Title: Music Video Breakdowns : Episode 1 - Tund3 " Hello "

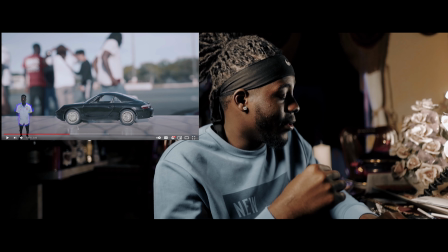Now right here, this is a toy car.
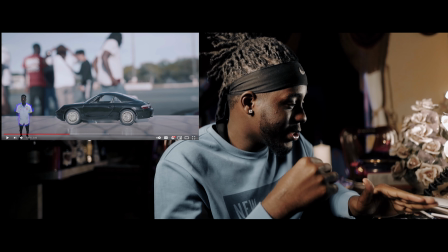So this is what I told him to do. I told them to just do whatever in the background.
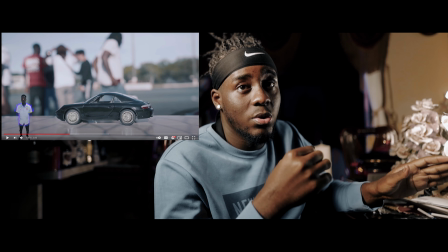I'm gonna put this toy car right here, and I'm gonna figure this out later. This was only if the green screen thing I had planned was gonna work, and I'm surprised it worked.
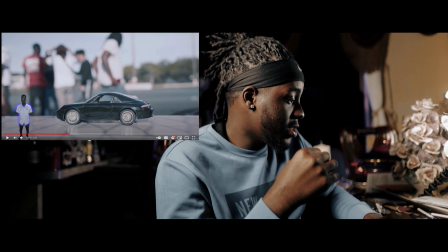So what I did was I had a mini Tund3 perform in front of this small,
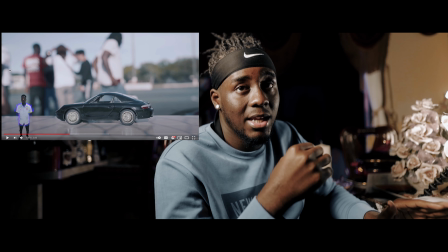very, very small green screen sheet that I had at the time. Honestly, I just did not.
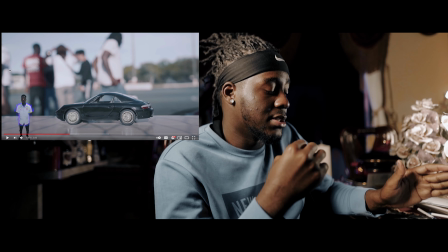I was so surprised at the results. I was very surprised. Did I think it was gonna work?
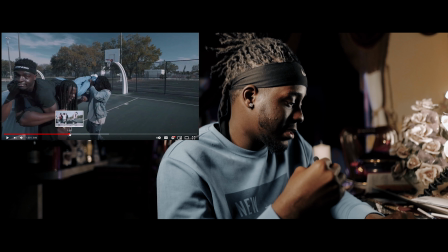Not really. How I cleaned up so nice, I don't know. I actually barely cleaned him up very nice. You guys could see the edging. It actually looked like he lost a lot of weight when I actually cleaned him up.
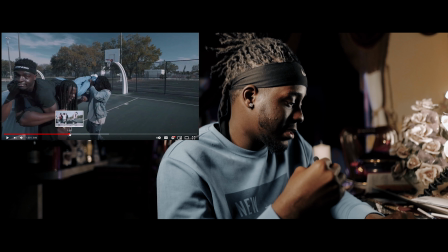So this was pretty dope as well. So I wanted to just add more spice to the shot, you know what I'm saying? So I had the rim spinning. You gotta have the rim spinning. Like, you gotta have something to help the shot, enhance the shot.
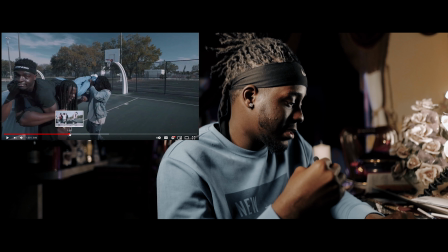As an editor, you guys have to just find something to just keep enhancing the image and making it flow as dope as possible.
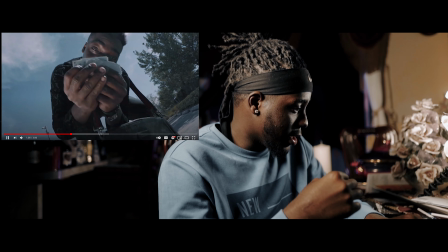I did a duplicate. So I did a duplicate. I broke this layer.
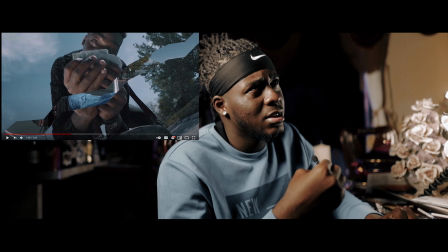I duplicate the layer. Wait, did I duplicate it? Yeah, I duplicate the layer.
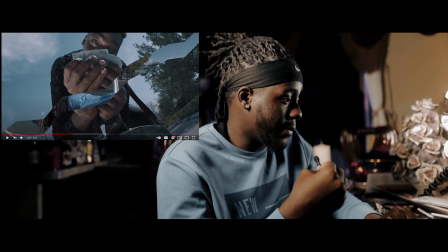And what I do whenever I do these mask situations, so I don't have to mask again, all you have to do is just click invert.
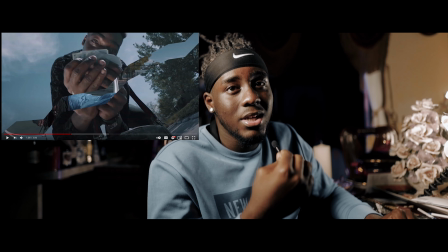When you click invert, it's just gonna get the opposite side.
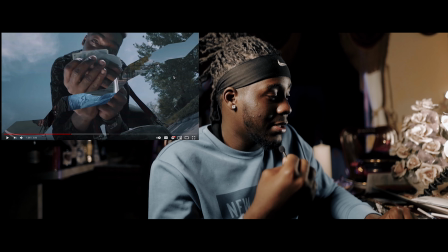So that means you can have one side that's cut and another side that's cut, and it's gonna be precise. Like what I used to do back in the day, I used to just mask it again and again.
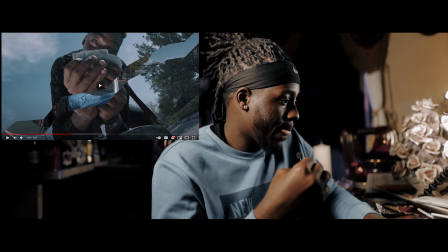I'm like, bro, as I look back at it, I could have saved myself so much time. So this was pretty dope.
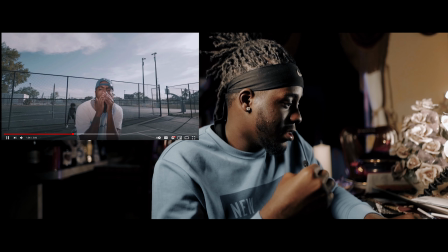So I had him look in the camera, just nod his head, did that crazy. This was actually his producer, by the way, Kilo.
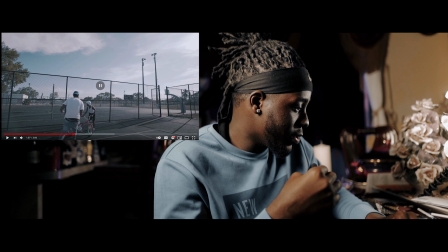Kilo did a great job. And funny story about these two kids we seen with a bike. We don't know these kids.
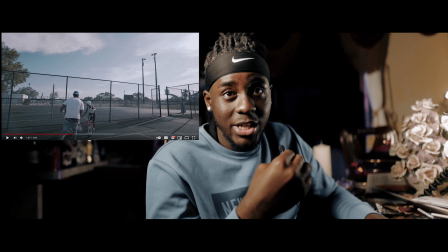We do not know these kids at all. We don't know these kids. We just told them, look, y'all have a bike.
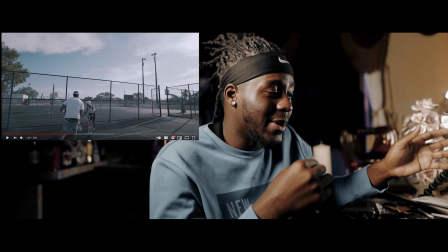Can one of our guys just steal it for the video just to make it fun, and you just chase after him? They agreed to it.
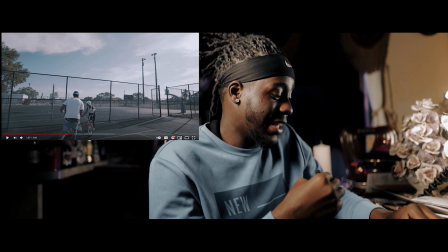I just said, I was ecstatic, and I was so surprised the shot came out so clean.
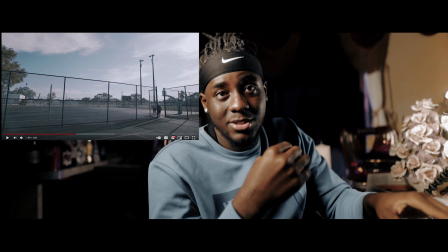And let me tell you guys something. Sometimes these one-shot takes, man, go for it, because honestly, it's just funny as hell.
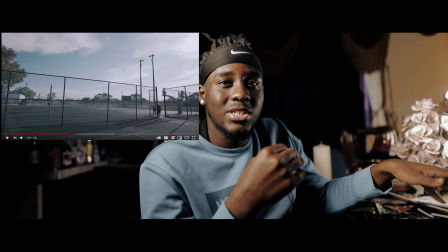Because I was about to really take the time to take another shot, And I was like, you know what?
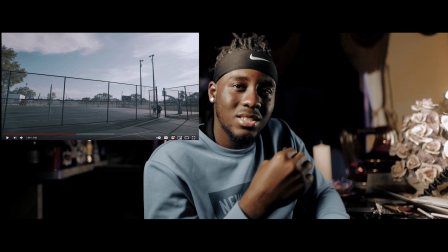I don't need to do that. This was just a good take itself. This was a really good take.
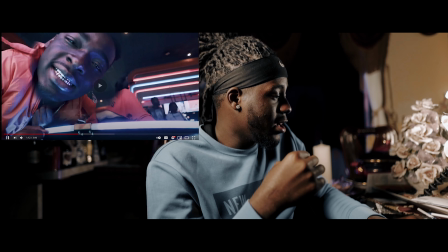So I had the camera right there, had them perform, did a thing.
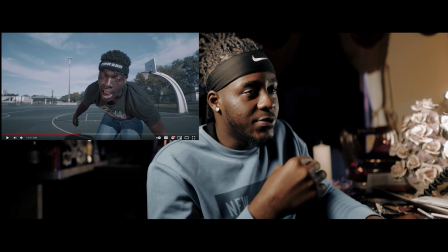Just adding a lot more spice to the video, just getting shots of him just walking by the thing,
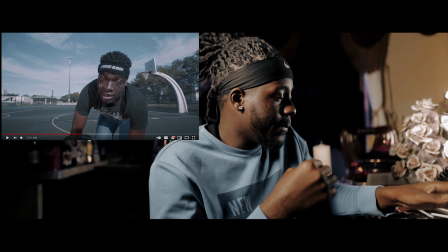walking by the radio, just more spice. So this right here was on a tripod, simple shot. I had my boy KJB, shout out to him by the way, to just have the reflector,
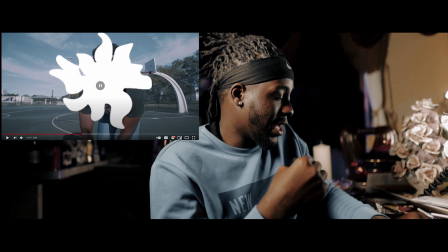hold it under the camera, so we could just get a nice exposure on Tund3, basketball court in the background.
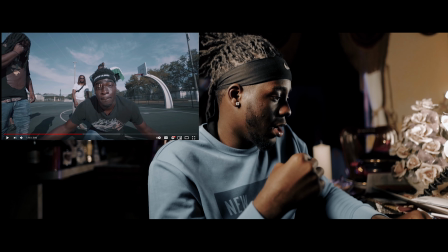So transition so they can make his dogs pop up. Pretty dope.
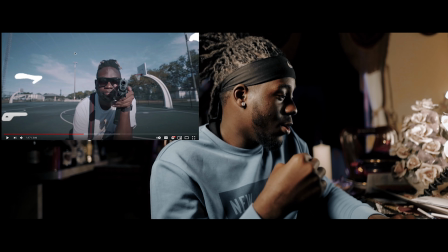In fact, Wavylord was actually, this is a prop by the way, Wavylord was actually in the video, which was pretty fun.
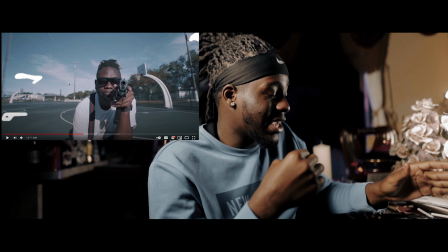So his artist was actually in the video. That's pretty dope.
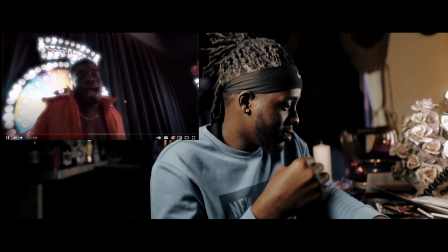Okay, so this was pretty dope. Mask around here. So let me just break that down.
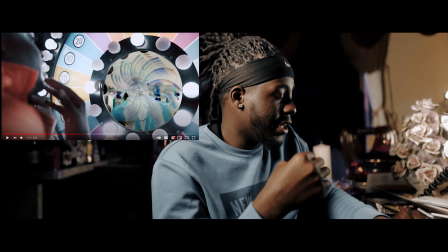So I mask around here, duplicate it, and just added an invert, just in case you guys want to know.
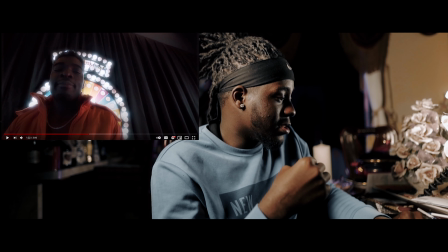So this was pretty dope. I love this look, like the fact that these lights are behind them. Like that's what I actually liked about being in an arcade. And I honestly feel like I shot all this in the Sony, and I didn't really have any lights. I just used whatever was in the background, and man, like I just used the indoor lighting, and honestly, it looked really good.
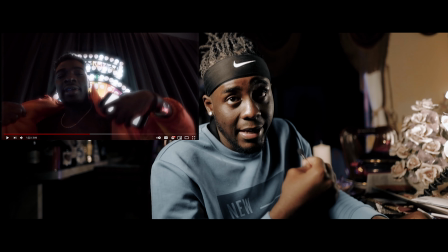Obviously, there was a few tweaks I would make now, but it looked pretty good. We really did our job with this.
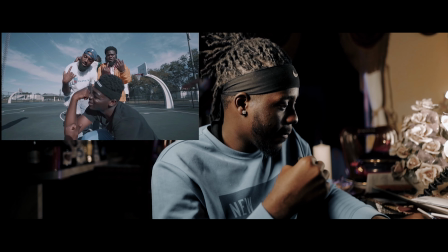So right here, just freestyle a little bit. That was pretty dope.
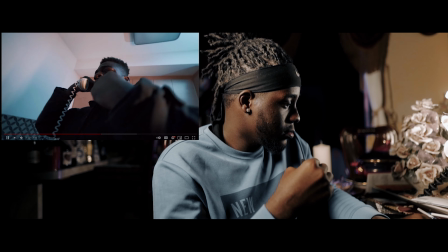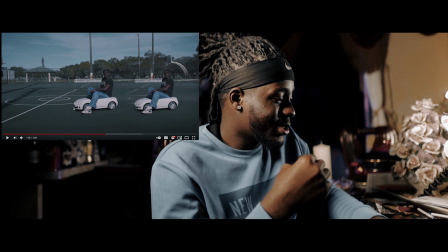So this was pretty dope. We had a another small car, which was pretty fun.
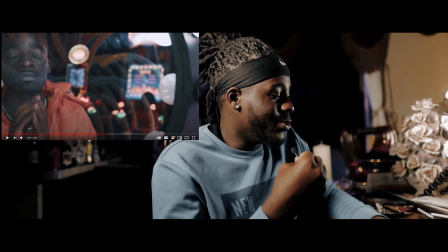It adds more flavor to the entertainment vibes we have in this video.
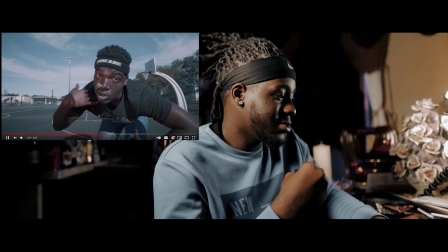Like, it's awesome.
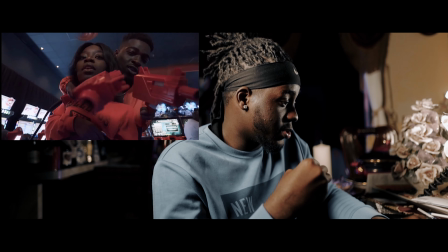So this is pretty dope.
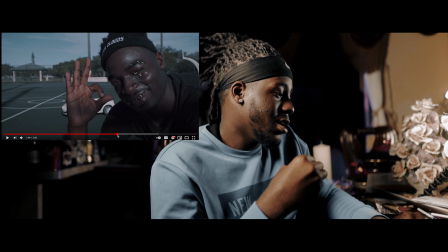That little wink. See, things like this, guys, like y'all want to just go back and just find little overlays like this.
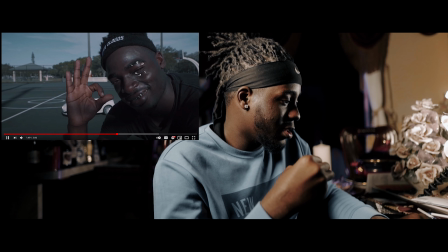I forgot what I typed in, but I had them winked just to add expense,
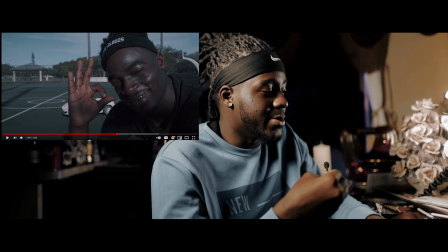like just to add something to the song, just to add more comedic vibes. You guys want to always target comedic vibes whenever you do these videos.
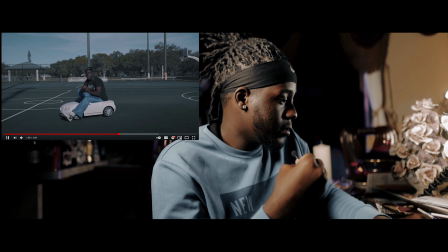Had them go back to the car. I scaled in Premiere.
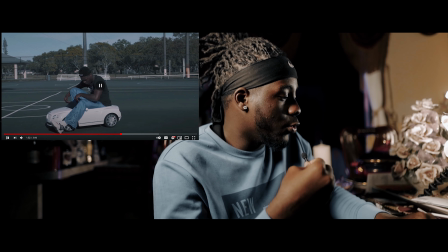I scaled in just to add more movement to the shot, of course, because you don't want to keep it boring.
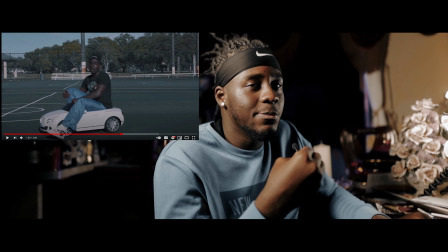You don't want to keep it so boring.
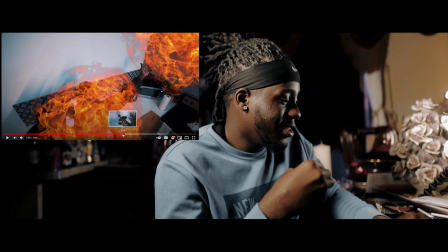As I look back, I'm gonna be honest, I feel like this was kind of, I don't know how I felt about me adding this fire overlay.
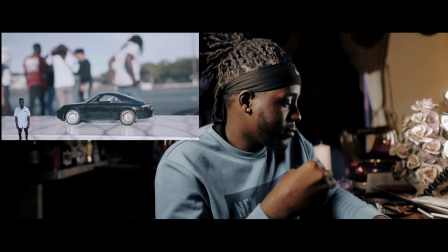I think it was needed. So this was cool. I had him fly.
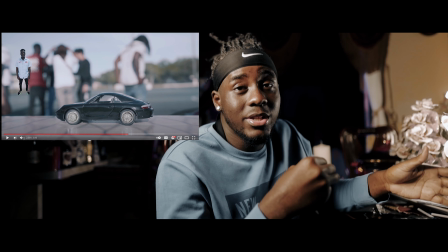When you green screen that subject, you can do whatever you want from there.
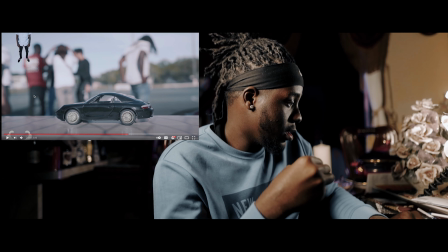So as he flew, I added some smoke behind him, as if he really just vroom, you know what I'm saying?
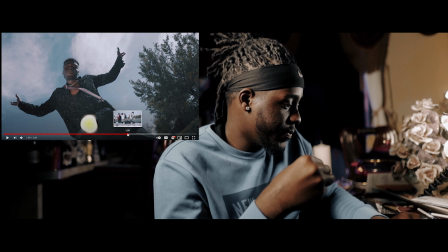And the rims are still spinning, guys.
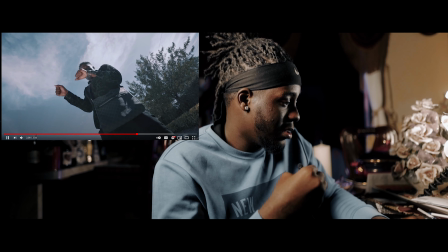And honestly, shout out to Tund3. He's a great performer, like really great performer. Like honestly, like I know I did my thing on this video, but honestly,
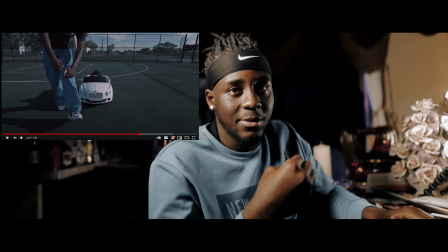without his style and his excitement, I don't know how this would have been like done.
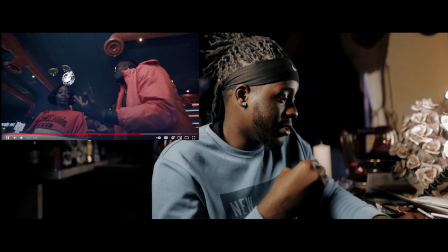But he killed it. We all did. Everybody that day killed it. The model, everybody.
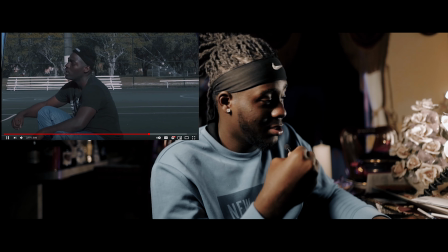So I'm gonna be very honest when I say this right now, guys. You see this long shot right here?
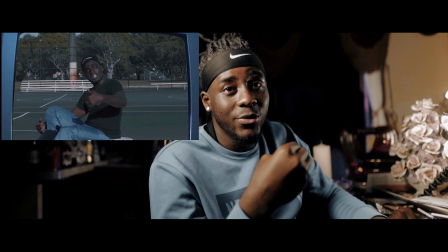I was trying my best to find more footage. I couldn't find anything.
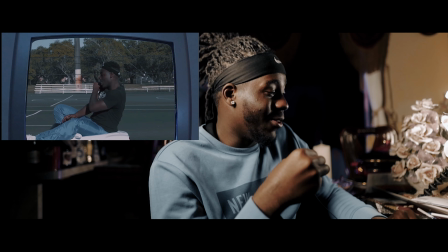I was just so tired. I was so tired. I'm not even gonna lie. Like I said, this was a rush.
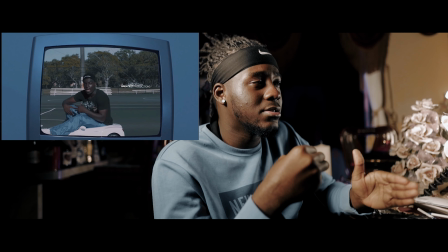Not rushed, but they needed the turnaround time needed to be around a specific time,
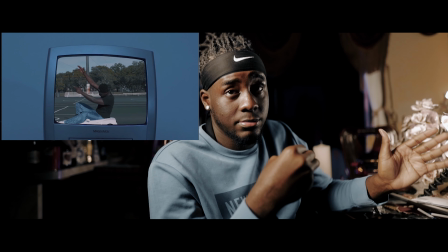because around this time, there was a lot of eyes looking at this song with the video.
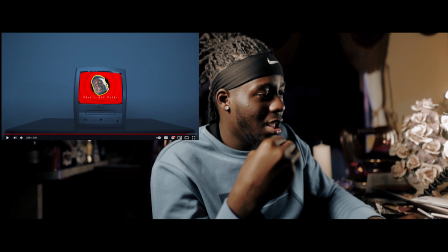So I made sure I had to do my thing. But this was pretty dope. I'm just come up to the camera real quick, do his thing, and cut. That's all, folks. So few references, Fresh Prince of Bel-Air, the Looney Tunes,
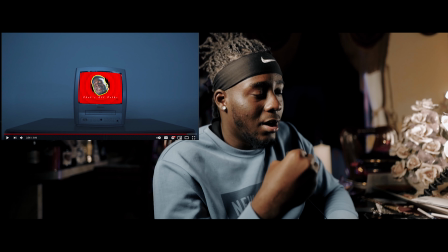a bit of Michael Jackson Thriller, but in my own mind at the time. And I think that's about it.
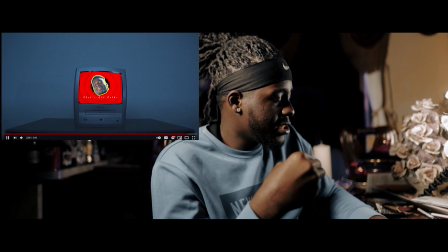Yeah, I think that's about it. But honestly, guys, this was my breakdown of the Tund3 Hello music video. I hope you guys enjoy, and yo, let me know what other videos you guys want me to break down, and I will definitely break those down. I'm thinking about breaking down the Flow Kit video for episode 2. I'm not sure yet. We'll see. But this was Greateztproductions. Thank you guys for watching, and I'm gonna see you guys later.